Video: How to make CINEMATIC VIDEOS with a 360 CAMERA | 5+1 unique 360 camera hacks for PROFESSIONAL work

guys, it's Gabo here, and this time I show you some really cool cinematic effects you can shoot with 360 cameras. I know that people are quite liberal with the word cinematic in YouTube, but this time I will show you a couple of really professional shots you can use even in music videos, commercials and short films, not only in video blogs and your personal social media channels. My first basic tip for a cinematic footage is this. Always plan your scene, and when everything seems fine, always take care of the shadows too.
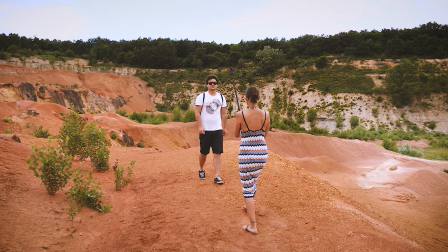1:12 Shooting with a 360 camera we can capture really smooth wide-angle shots,
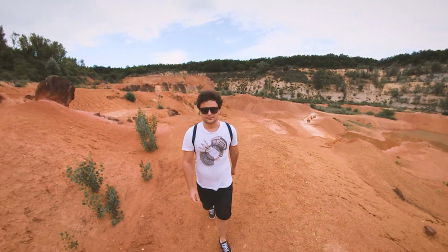1:17 but we have to be careful with this wide angle because it can easily capture the shadow of the camera and the selfie stick too. Another advantage of this camera is that we can shoot in really creative angles, even really low or high, without using a drone.
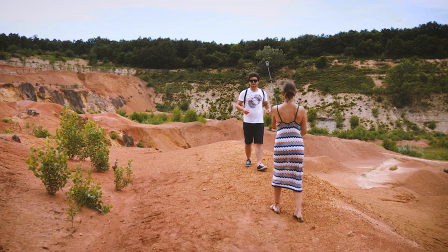1:33 These low close-ups and fake drone shots look very cool, but in every single case we have to avoid shadows too.
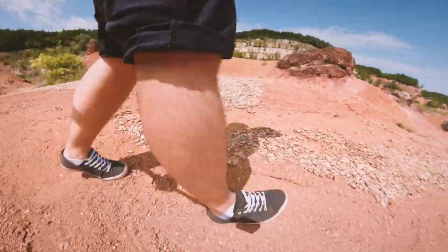1:40 A visible shadow of the selfie stick or the camera makes the shot look really unprofessional,
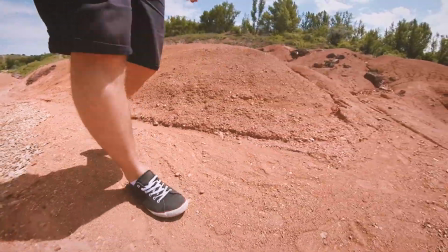1:46 but taking care of it we can have really unique camera moves and camera positions. But stepping forward, let me show you some really special techniques, which ones are really hard to recreate with traditional cameras. One of them is point of view shots.
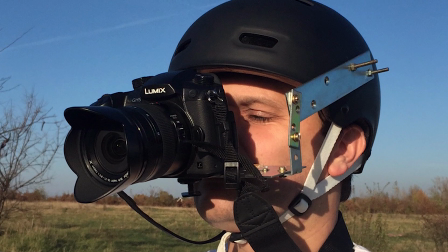2:06 I built my own setup for GH5, but as you can see it's quite a complicated construction, and believe me, it's really hard and exhausting to shoot this way.
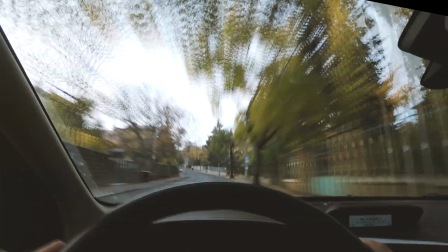2:15 But using a small and light 360 camera can make a big difference.
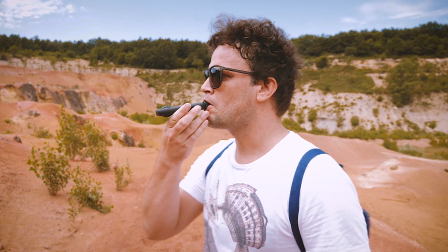2:20 I just take Insta360 One X, and in this case a small cold shoe adapter, which I can hold in my mouse carefully, and that's all.
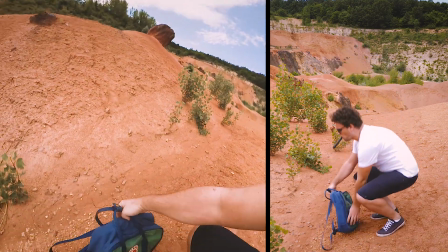2:27 I can easily shoot POV videos, setting free both hands,
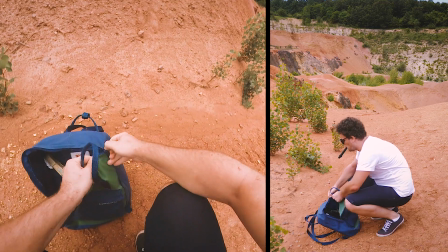2:32 which look great in horror movies, action scenes, or even in certain commercials too. Then I have further first-person view setups for shooting B-rolls by following certain objects. First, let's see a paper plane. This can be a love letter or whatever you want in your short film, and it's quite a unique shot.
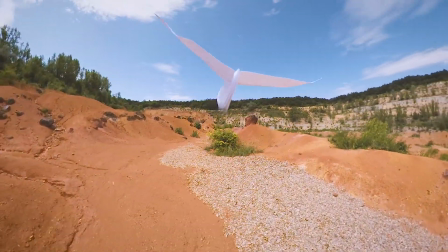2:53 If you are interested about my in-depth paper plane shooting video, check it out in the right top corner or on the link in the description below. And of course we can try to play around with other heavier objects, like with this X-Wing fighter.
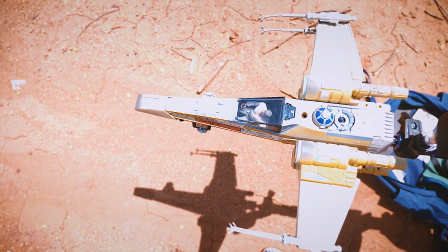3:09 In this case I created another mounting setup which can be a little bit different in every single case when we are working with a new object.
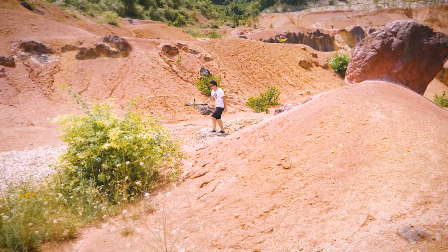3:16 The main difference you can see that now I'm mounting the camera facing to the plane.
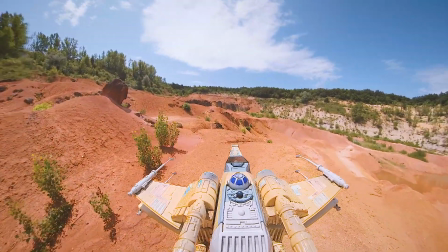3:21 So now I cannot show the bottom of the plane in the video,
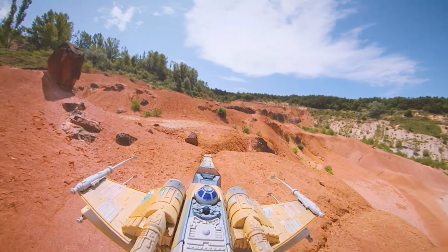3:24 but it looks way better this way that the camera is a little bit higher and it shows us the top of the fighter.
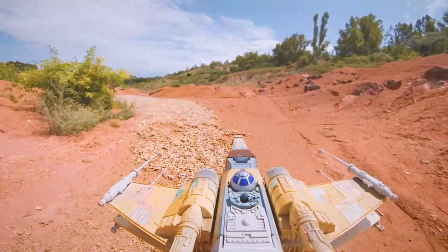Now, turning back to some special wide-angle action shots, sometimes it would be better to make the talent feel himself using a selfie stick. This way we could shoot with a constant distance between the talent and the camera. But it looks really crappy seeing that the actor is holding something in hand.
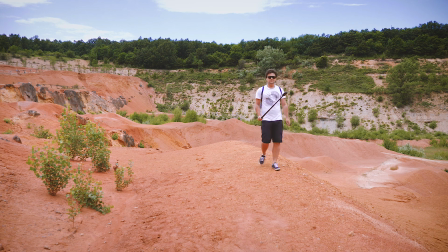3:54 Even if we are shooting with the so-called invisible selfie stick,
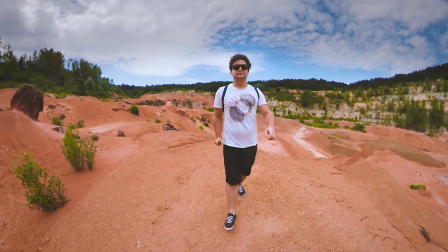3:58 it looks unusable in a professional work, mostly because the hand position is a little bit weird and unnatural.
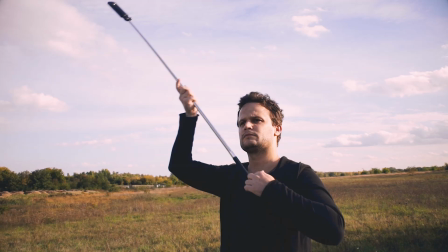4:05 In one of my first tutorials I showed you my flying cam technique,
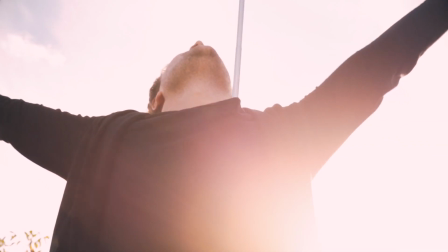4:09 which helps us setting our hands free, but it mostly works in photos or still scenes. My main problem is that it's really noticeable that the talent is grabbing something. And this hand is a little bit weird anyway. So I came out with a solution for such cases. I put something in their hands, like a suitcase, a helmet, a balloon or a glass, depending on the scene. And this way it looks way better.
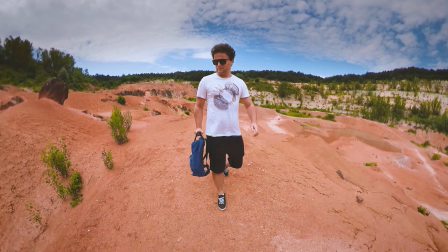4:33 With the proper accessory in hand, these scenes look natural and no one suspects that there's a selfie stick in the scene.
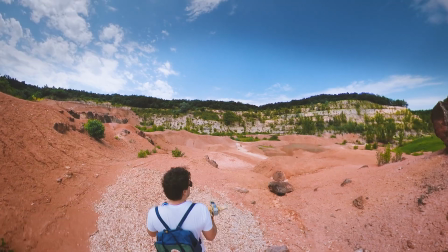4:40 Or we can shoot using my rear guard 360 technique, holding the camera behind us.